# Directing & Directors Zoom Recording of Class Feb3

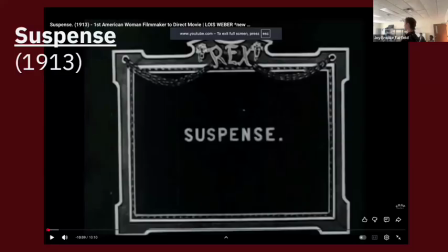247s
This was a version that had new and improved music because a lot of times silent films would show and there would be a live piano player basically like riffing and improvising in here. So this was sound synced with a soundtrack.
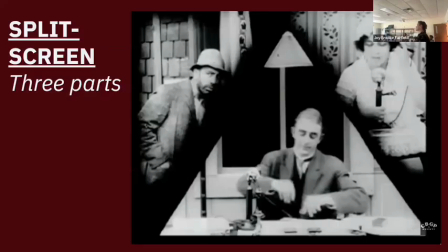260s
One of the most notable things that she did here was this split screen effect. So she did this sort of 3-part split screen. You may remember this happened, I think, a couple times in the movie. What is the point of this? What does this do? This is basic, so yeah, go ahead, Paul.
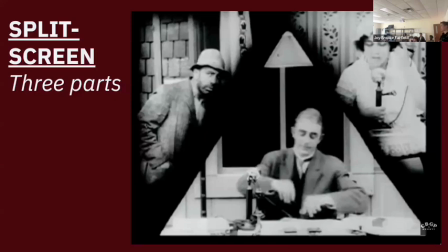278s
It shows us what all 3 characters are doing and thinking. Yeah, yeah, yeah. Yeah, and I think part of the argument is that it builds tension, right? It gives you the sense that multiple things are happening at once,
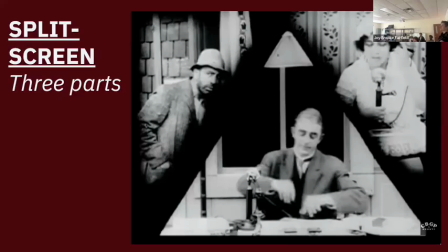292s
and that, we're going to be following the sort of disparate action of these 3 people as they're going forward. This is obviously something that is done in the editing. You know, editing used to happen on actual celluloid. I often describe film as film got invented once we had invented separate things
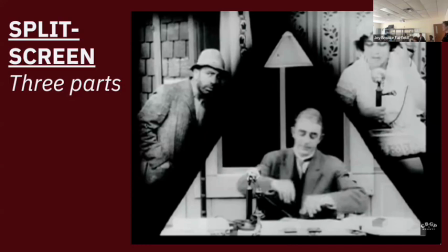313s
like plastic and the mechanics, the sort of like gear-like mechanics of the film camera. You had to have like separate kinds of invention. Like film before plastic, there wasn't really the kind of opportunity for celluloid. So used to literally cut and tape it together, like taping together plastic sheets.
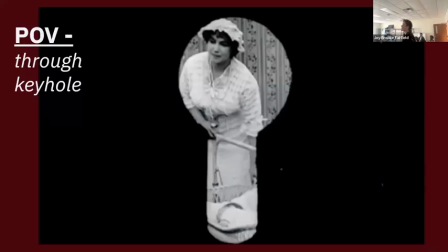333s
So that's how she did this. There's another interesting shot very early on in the film where you have a POV shot. This is when well, I should ask you, when does this happen in the film? Okay. Whose POV is it? The mothers. Yeah, so we're looking at the mother.
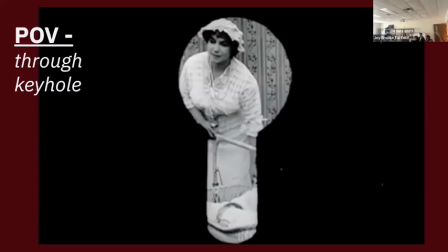352s
I So thought it was it's like yeah, it was nanny. You were gonna say nanny. Sorry. Maid. I think she was the maid. It's funny because she's not even that actress is not even credited in the credits. They give the credits and they don't even mention the maid. But there's this like character comes on and quits.
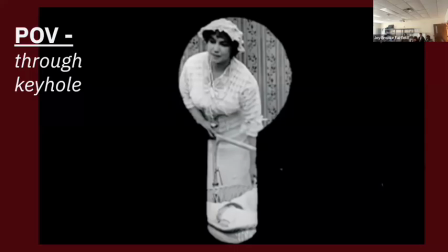367s
And I think part of the added tension of this is she used to have help in the house, but now she's alone. And of course, plot wise, what does the maid do that makes the plot fall into motion? Leaves the key, I think. Yeah, leaves the key under the mat. Yeah. So this is the POV of the maid who looks through the keyhole.
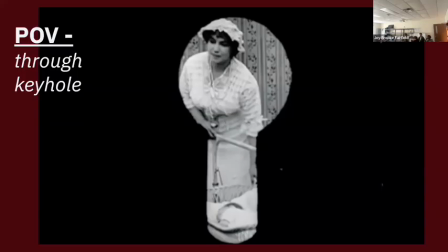386s
She could have gone in and said I'm quitting, but she just leaves the note. And then leaves the key. If she'd gone in and said I'm quitting, she would have said, "Give me the key." But instead, she does this keyhole moment, adds tension. You know, they do this by literally cutting that out, putting it in front of the camera is a trick they used to do.
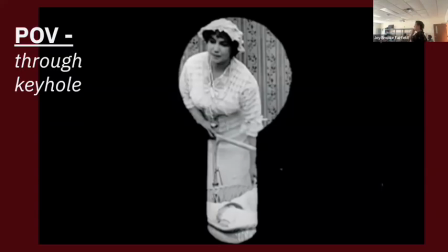406s
You could also do it in post at the time. But the fact that we shift from a sort of omniscient narrator to being in one of the characters' head for a minute is actually pretty advanced for early filmmaking. Do you know what I mean? Like a lot of early filmmaking was as if you were shooting a play and you're the audience looking at it.
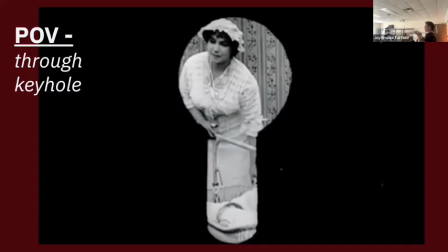425s
So the fact that we went for a second into the POV of this very minor character who we never see again to look through the keyhole was actually kind of innovative and one of the earliest examples of that kind of thing happening. Yeah, so just something you can think about. How do you go in and out of POV in your films?
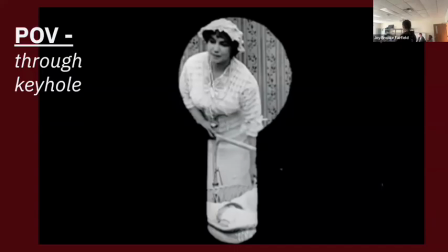442s
When do you want to have like do you want to do that in your adaptations of the play? Do you ever want to shift into us actually feeling like we're in the point of view looking outwards of one of your characters? Again, I'm advocating for really long shots and working on camera movement,
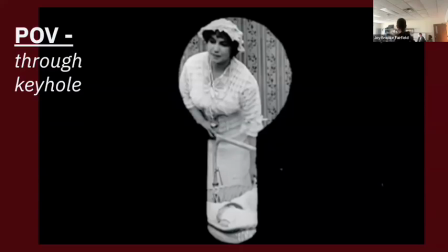457s
but you could totally do an insert shot that comes from the point of view of one of the characters. How might that change? Like when they're looking at each other's test results on a piece of paper, you could do an over the shoulder shot where you're actually doing it from the POV of one of them looking at it. It might be an interesting way to show that moment. There's also this.
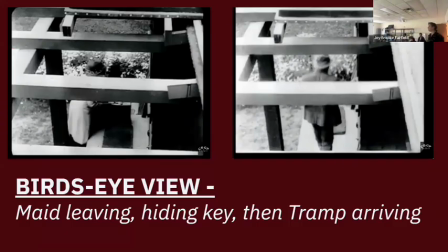476s
These are two different bird's eye views here. What are the two bird's eye views here on the left and then the right? Oh, I said it. Maid leaving and then tramp arriving, right? So these are two different shots framed exactly the same way. Did you notice that in the first viewing? It gives a kind of rhythm to the film.
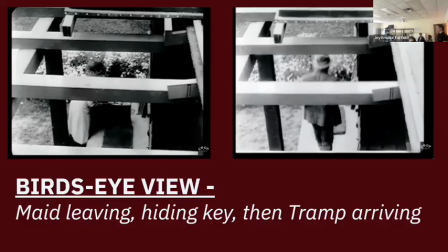496s
Thinking of how you can frame shots similarly over the course of a short film gives them a sort of internal coherence that the viewer won't even necessarily remember, but makes your style more evident. You know, she could have shot one from over the head and then come down and shot his from,
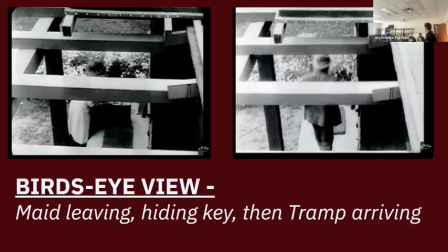515s
worm's eye view looking up at him, picking up the mat and putting it under. But she had this sort of repetition and rhythm of two shots in a row, which not in a row, spread out, but from the same angle, which gives them a certain sort of sensibility. So it's pretty early in film to be doing what we essentially consider today to be a crane shot.
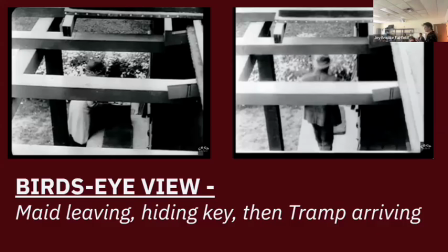534s
Are people familiar with the idea of a crane shot? It's hard. These are hard shots to get, right?
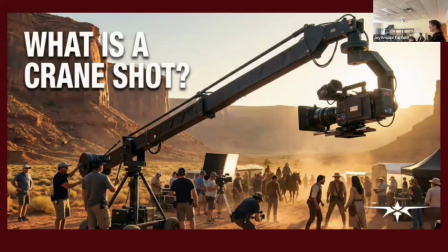540s
Crane shots, cranes are huge, expensive, tricky pieces of equipment. Getting a camera to move beautifully from high to sort of follow action from bird's eye is no small feat. I don't know what she used for a crane. Was she just up on a ladder? Very possibly. Had they built like a platform off the side of that?
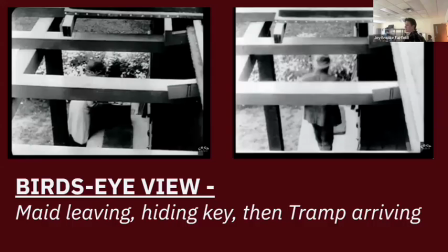560s
I mean, I don't quite know why this roof is like, there's no roof on that roof. I don't know. Like, did they build this specifically to do this shot? I don't know. But it was kind of an early innovative angle for something that has now become obviously like super complex and in depth.
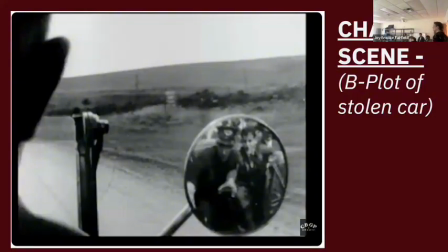579s
And then this one, did you notice this cool shot? That's almost like it's the mirror, it's shot in the mirror showing the person who stole the car and the cop sort of tussling.
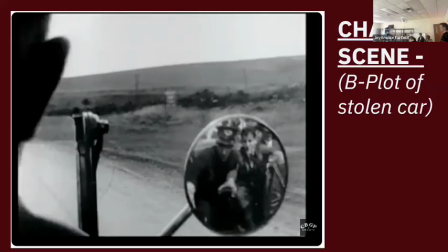595s
So it's a frame within a frame. it's giving us something really unique to look at. It almost was like an insert of a different shot inside the larger shot, that kind of shot within shot. Shooting in mirrors is really hard because you have the camera there.
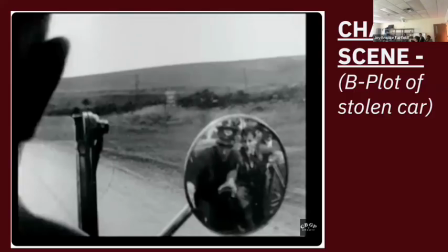613s
And so I don't know exactly, like, I'm not sure. We might actually be seeing this might be the tripod of the camera. I can't tell, or that might be part of the car, but it's hard to shoot in a mirror and figure out how to edit out the camera that is picking up the shot.
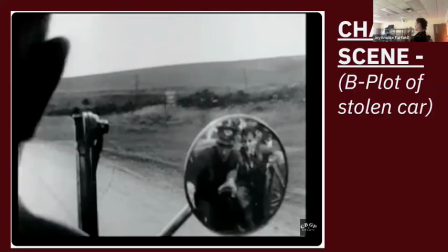630s
Sometimes you can do it with angles. She could have been she could have had the camera on a slightly different angle behind them, yeah, so that you can't quite see it. But and then in terms of how this movie Suspense builds suspense, that moment of the stolen car, it's essentially a B plot, right?
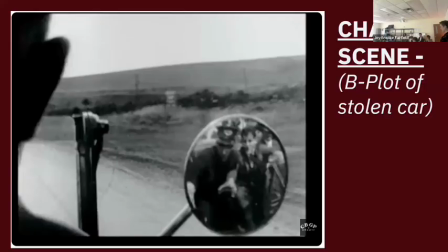647s
The A plot is Tramp is coming to harm the lady, and B plot is husband goes to try to save wife, but in the while he's trying to start his car, some dude steals it. Kind of funny, and but that gives them the excuse to have what dramatically, what do they get to have?
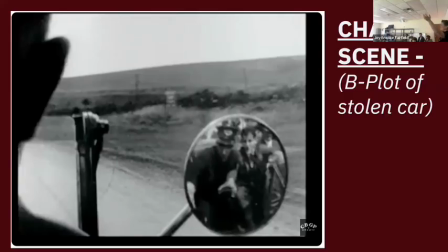665s
A chase scene, a classic of cinema, right? A chase scene is exciting. I have heard people say every movie is a mystery and every movie is a chase. So no matter, even if it's not a whodunit, you're trying to figure out what happened in the end.
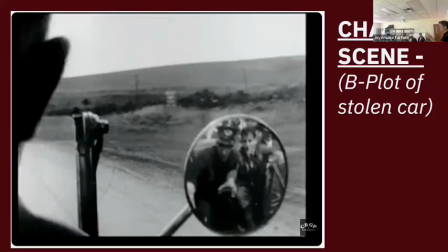681s
And even if there's not one person chasing another or one car chasing another, you have protagonists trying to get something. So if you can think of even your own projects, how is your project a mystery? Your guys' is a mystery because you think they're going to maybe hook up for a while, and the mystery and the sort of like sweetness is that that's not it at all.
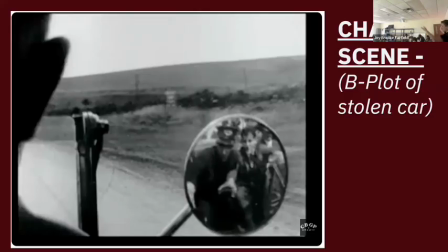701s
They just miss human intimacy, right? Obviously the Hello, the ghost story one has a little bit of a mystery to it. But there's a way, yeah. Think about how, you know, yeah, the logistics of your guys' sci-fi world is sort of a mystery that we're sort of figuring out over the course of it.
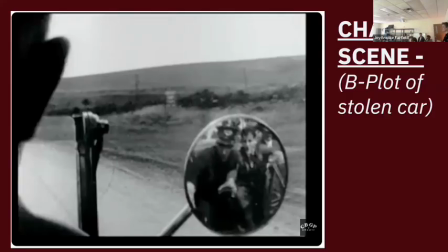716s
How is your particular film always a chase? How is it always a mystery?
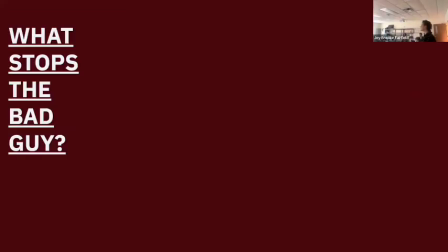721s
Yeah, in this film, what stops the bad guy? Is it the husband or is it the gunshots outside? Good call, Hall. Good. Yes, it is. It is in fact the gunshots outside.
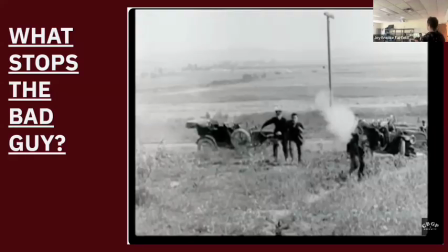736s
He's sneaking in with a knife. It's a knife fight versus a gunfight. This is also very American and very Hollywood, right? He's sneaking into her room with the gun.